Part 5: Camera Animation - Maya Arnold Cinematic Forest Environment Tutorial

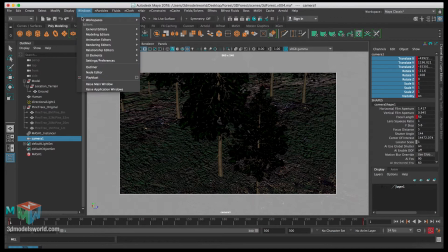and then also let's go to the graph editor animation
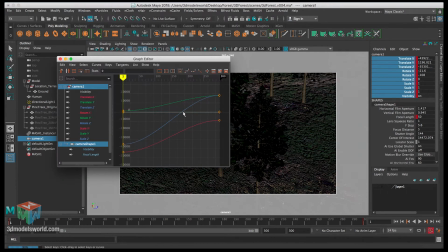graph editor and then we don't want so this is a slowing out of the motion that's good but we don't want it to slow in we don't want it to the camera stop we want it to feel it's continuing so let's change that
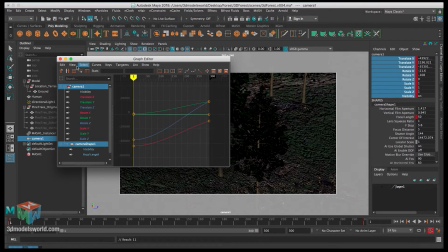to linear so this way the motion will keep going and it will have a much nicer realistic feeling
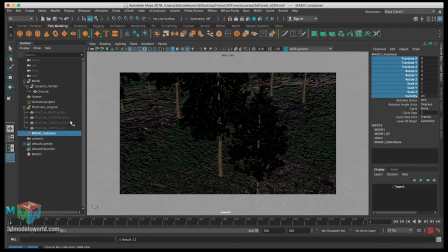and also let's hide the trees for now let's select the instancer and on invisibility press zero so this way we'll hide it because now we just want to look at the animation of the camera
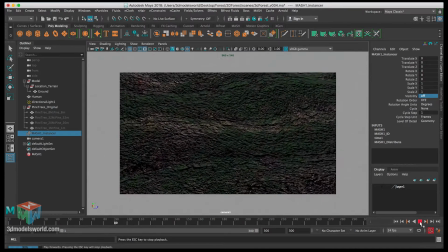okay so it looks cool let's show the trees and then let's
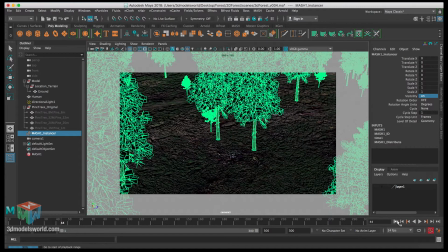press play it's not gonna be you see as as good so this way what we can
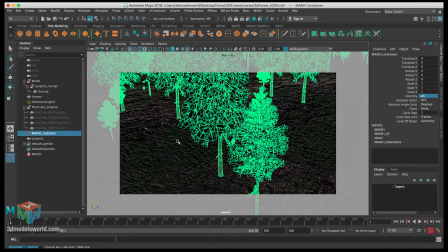do is let's save and then let's create a quick play blast of our scene
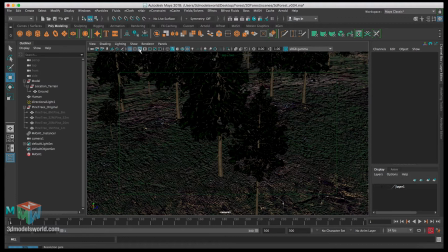so let's deselect deselect the resolution gate and then let's go
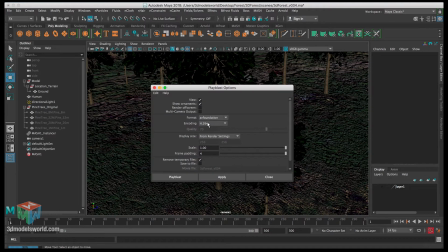play blast options and everything here is good we want to change from render settings and then the scale will be one then press play blast okay
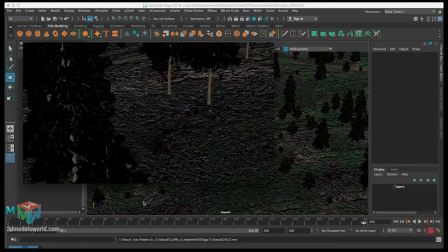let's play and see what it looks like okay
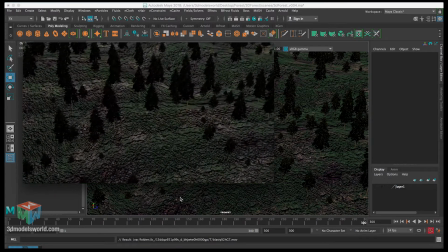the speed is pretty good it's not slow okay that's good what
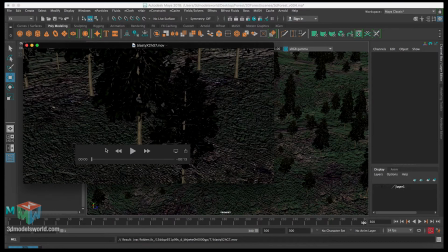we can do we can probably adjust the rotations on it
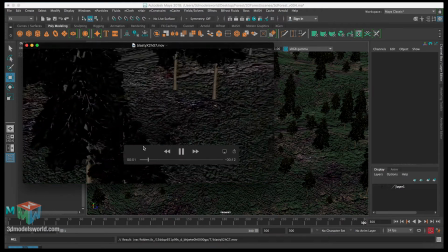and also we can adjust the height maybe it goes up much higher sooner
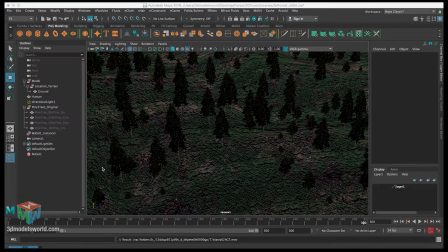so it doesn't wait that long so let's close this and then let's select the camera and then
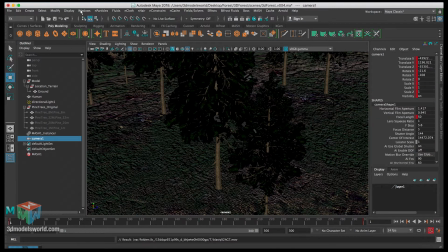let's go to the graph editor
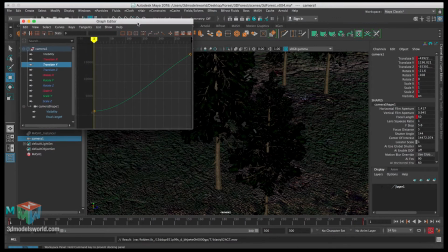and then let's work in the height for example let's see so we want to make sure let's adjust step back to the resolution
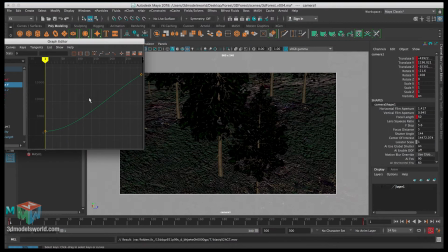gate so we can see the camera and then i want to make sure around here let's see like around 100 or 90 let's insert the keyframe then maybe let's push it up
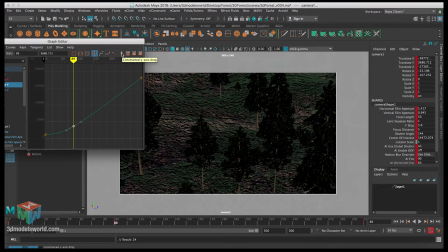let's just hear the this this constraint so we constrain the motion just going up and down so don't accidentally move the keys to the side then let's push it this way you
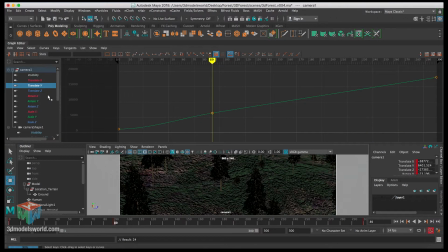know and then let's also work in the rotation as well so let's see rotation x and let's like push it down as well a little bit then
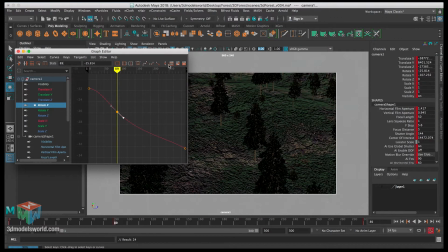let's take the graph editor out of the way so this way it goes up higher and then rotates and then also what we can do is rotate in the y as well a little bit like this for example
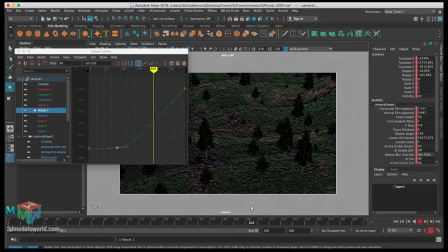and then we'll start rotating as well faster you know it's just basically creating a variety in the motion so it doesn't feel like uh too like we get we're trying to give it more natural look
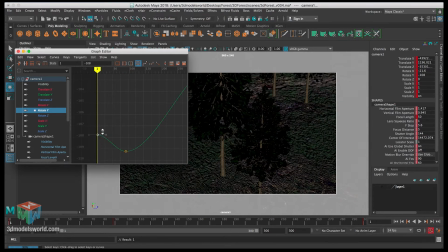so we can always adjust these rotations here and then we can adjust also the looking so we can look more up or maybe down at the beginning like this maybe we
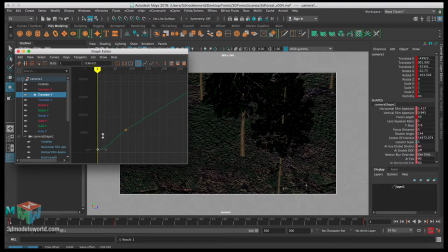want to like see more of the ground and also we can lower the camera maybe a little bit more and since we lower it we can make it look up a little bit so we get kind of nice a little bit more in the horizon this
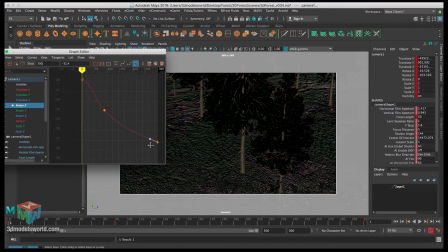is gonna be like lots of experimentation I'm now smoothing the curves just to make sure they kind of blend nicely together so
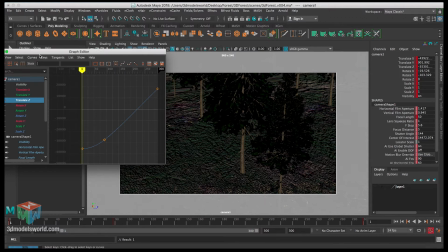the motion will flow better this is all good so let's close the graph editor let's
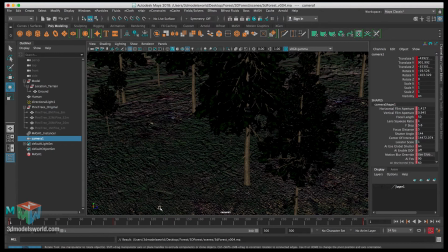save and let's do another play blast and see what the camera looks like okay
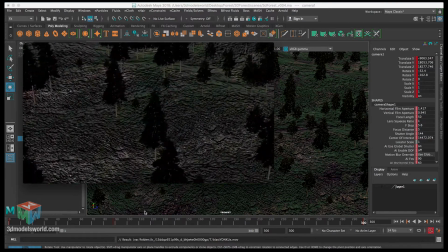so let's play okay so now feels much nicer it's like a drone i have feeling into it that lifts up and then adjust the rotations while it's going so there is always like a movement in rotation and
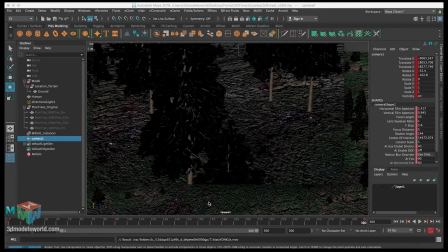and translation so it's not like all everything is linear so
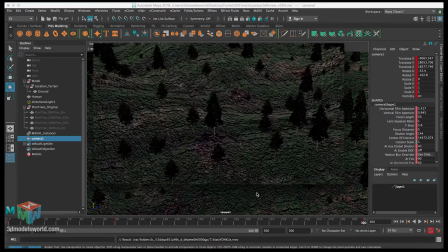that's pretty cool we're gonna keep the camera like this let's have a nice feeling it's kind of have like a more drawn feeling into it and that's pretty
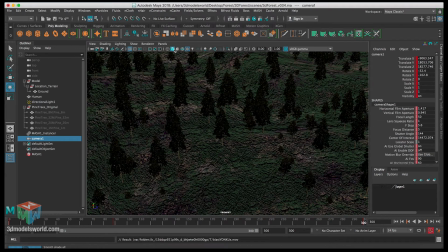cool so we're gonna keep keep it as it is and keep working with this scene so first let's save and then let's select all the settings here the camera then let's select everything and then lock right click and then lock selected so this way we don't accidentally affect the animation in here and
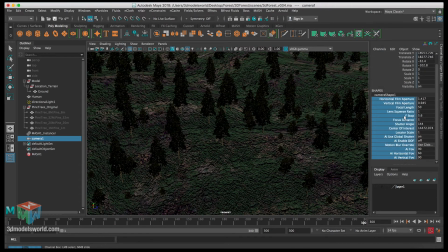then let's select these settings as well and then let's do a lock selection as well so this way we will never be able
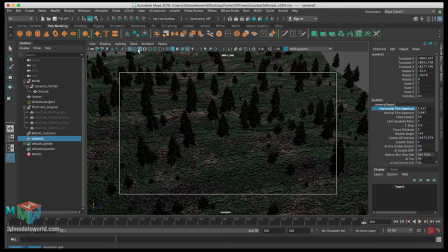to move the viewport and this way we're gonna keep our animation safe without the trouble
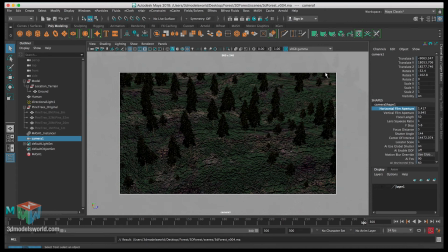so in the next video we're gonna work with the terrain again we're gonna basically work into cutting the terrain and removing anything
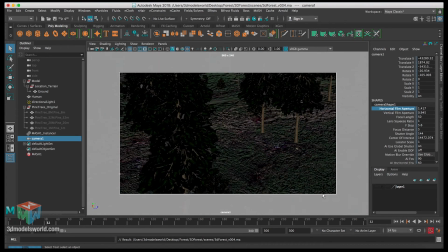we don't see in the camera on the terrain we're gonna basically delete it and this way will allow us to re-scatter this reason it's gonna be much denser and much nicer and then we keep going from there so see you in the next video